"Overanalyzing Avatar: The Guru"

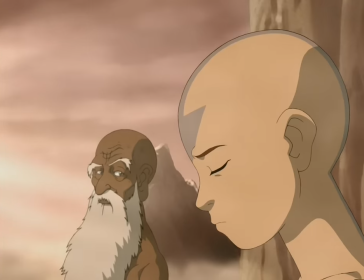You will never find balance if you deny this part of your life.
I like that Aang is trying to find balance within himself, and he's kind of a metaphor for the world at large at this point.
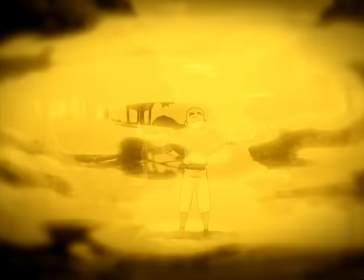He is air, water, and earth working together, but fire is the problem. The fire nation for the world, and fire bending for him.
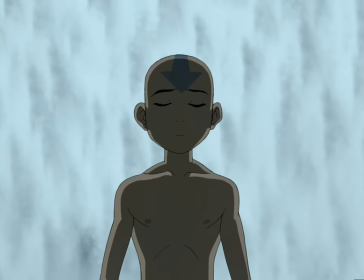Each time Aang opens a chakra, we get this nice bell noise.
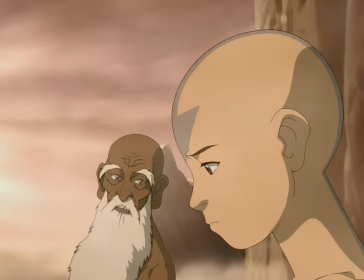But this time we kind of get a hollow sounding one, which plays into this joke.
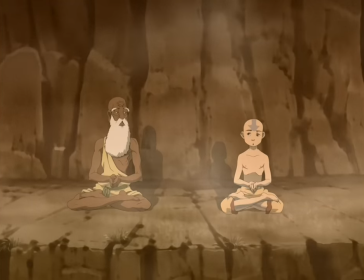That chakra opened less like a flowing creek and more like a burping bison.
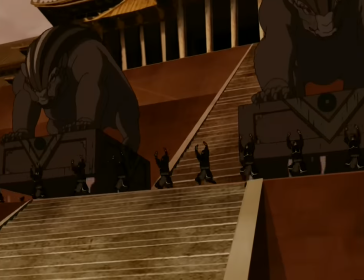Oh hey, they replaced those badger mall statues. Very critical information, I know. You can thank me in the comments.
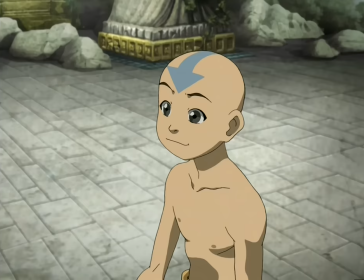The fourth chakra is located in the heart. It deals with love and is blocked by grief.
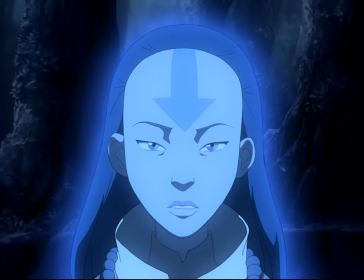Here we get a statue of what looks like Avatar Yang Chen. And there's a couple of them throughout the episode.
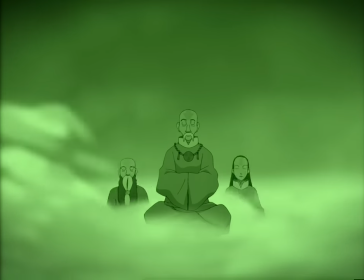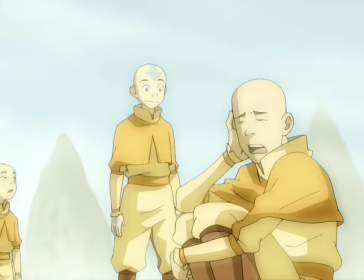Damn, Ang doesn't even think about his airbending friends. Like, the kids his age? That's cold.
Very good.
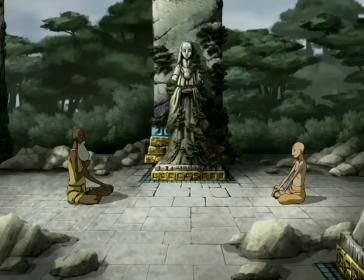Can I have some onion banana juice, please?
Man, how did he do that? That was, like, the perfect line read.
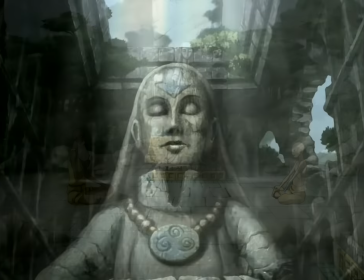Shout out to Zack Eisen, the voice actor for Aang. Absolutely killed it. This statue of Yang Chen seems to be wearing the same or a similar medallion to Gyatso in this statue.
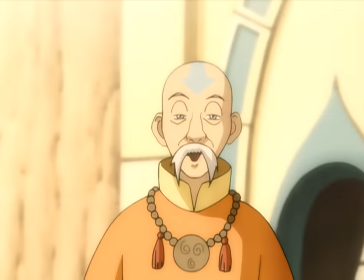Aang said Gyatso was the best in the world, so could this be the best airbender in the world medallion?
You must accept that you are the Avatar.
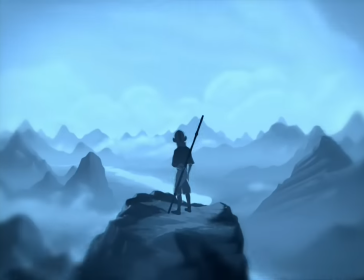pretty obvious but this is the same shot from the opening don't think anyone missed that one
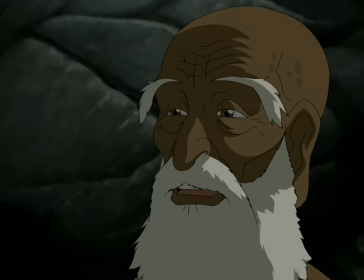very good i know people don't like how quickly ang seems to get through this entire very daunting spiritual journey in probably
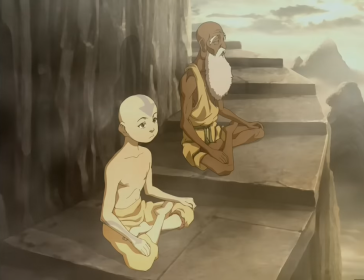about 10 minutes of screen time but i think it's fine more than fine i think this is paced really well and stays very interesting throughout i don't need another episode for this
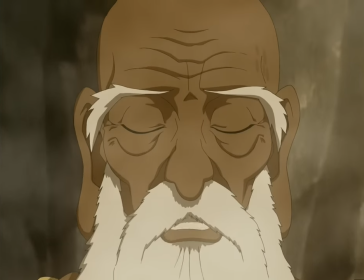the greatest illusion of this world is the illusion of separation like the four
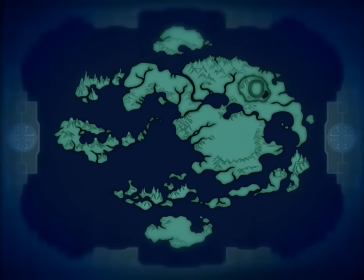Yes, we are all one people, but we live as if divided.
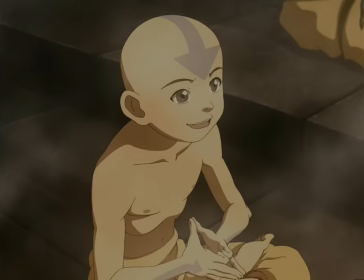Of course, this episode has banging lessons throughout that the viewer can follow along with. This one, obviously, about the stupidity of xenophobia.
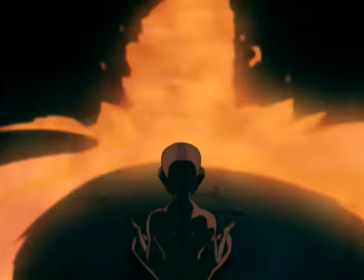But there's so many that you can get something out of. Forgive yourself, face your fears, accept who you are. I love everything about this.
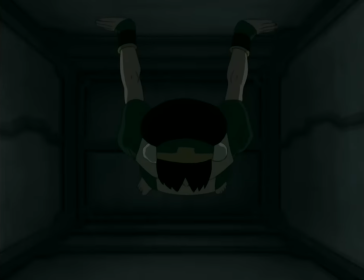Even metal is just a part of Earth that has been purified and refined.
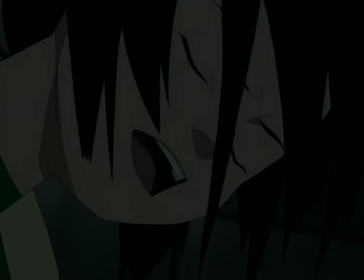Man, this is so cool, dude. The show was paced so amazingly. The viewer naturally has questions of the limits of bending.
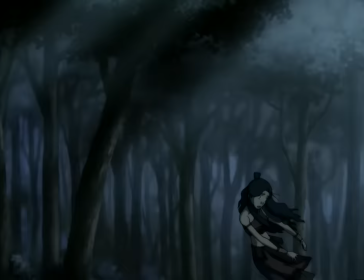Well, why can't earthbenders bend metal? Couldn't waterbenders bend people? And it's so cool that they get around to answering those questions.
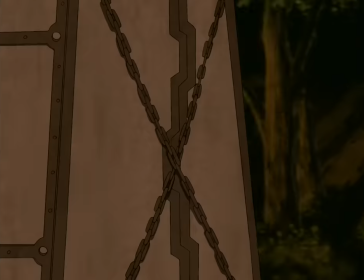And the answers are always interesting. Toph is literally the first to do it, in history, and that feels awesome.
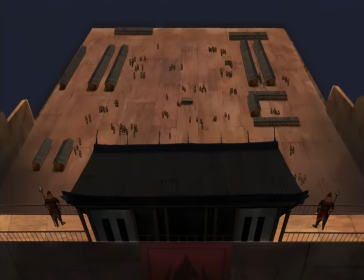This moment is either extremely gratifying because you thought of metalbending yourself already and you're happy to see it, or you never thought of it and it blows your mind out the back of your head.
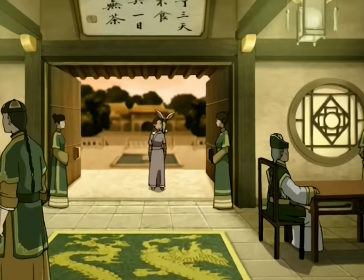This is just an incredible moment.
Table for two, please. You want a chair for the lemur?
Yeah, I want a chair for the lemur, obviously.
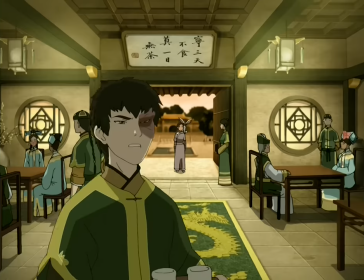What are you, an imbecile?
Uncle, I need two jasmine, one green, and one lychee.
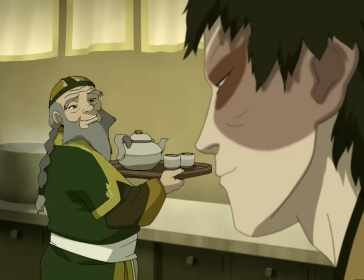I'm brewing as fast as I can.
Oh, that ain't good.
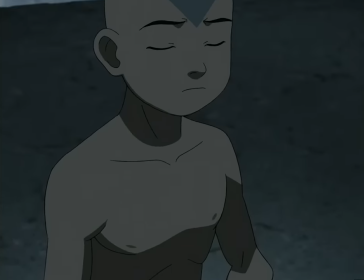Meditate on what attaches you to this world.
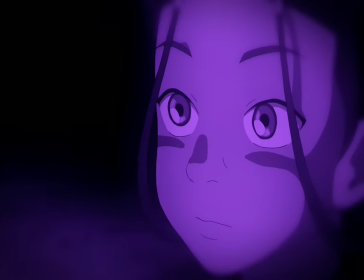I get the fact that he likes Katara, and that's the whole crux of this conflict, and that's kind of how it has to work, but like, what about Appa, at least?
Let them flow down the river, forgotten. What?
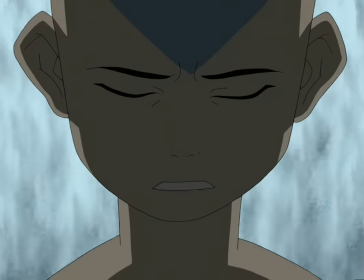Why would I let go of Katara?
Yeah, I mean, I agree with Aang. The rest of the chakras have been things that everyone can kind of grasp and understand.
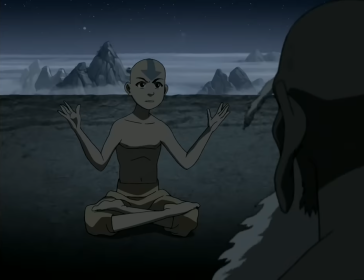But now that we're getting into this cosmic energy shit, the viewer loses the script, just like Aang does. And that's a pretty cool effect, that you've gone on this journey with him, and you come to the exact same conclusion as he does in this moment.
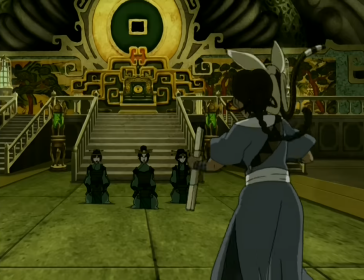Thank goodness you're here, Suki. Something terrible is going on.
Were you guys just sitting here in the throne room?
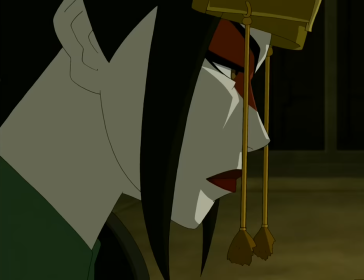Waiting? Menacingly?
I just saw Prince Zuko and his uncle!
She did the eye thing again!
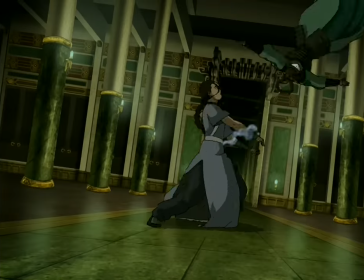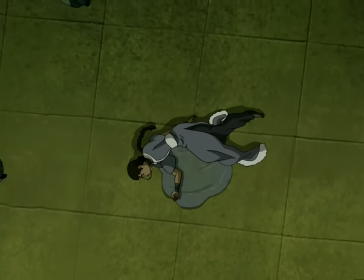It's supposed to be blood. I get it. I got it
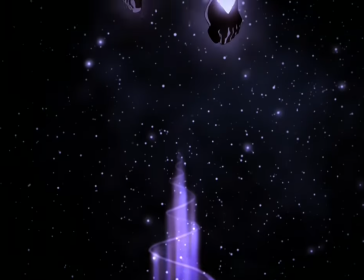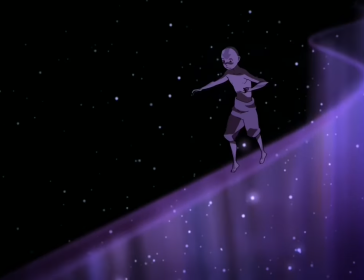It's so fucking cool.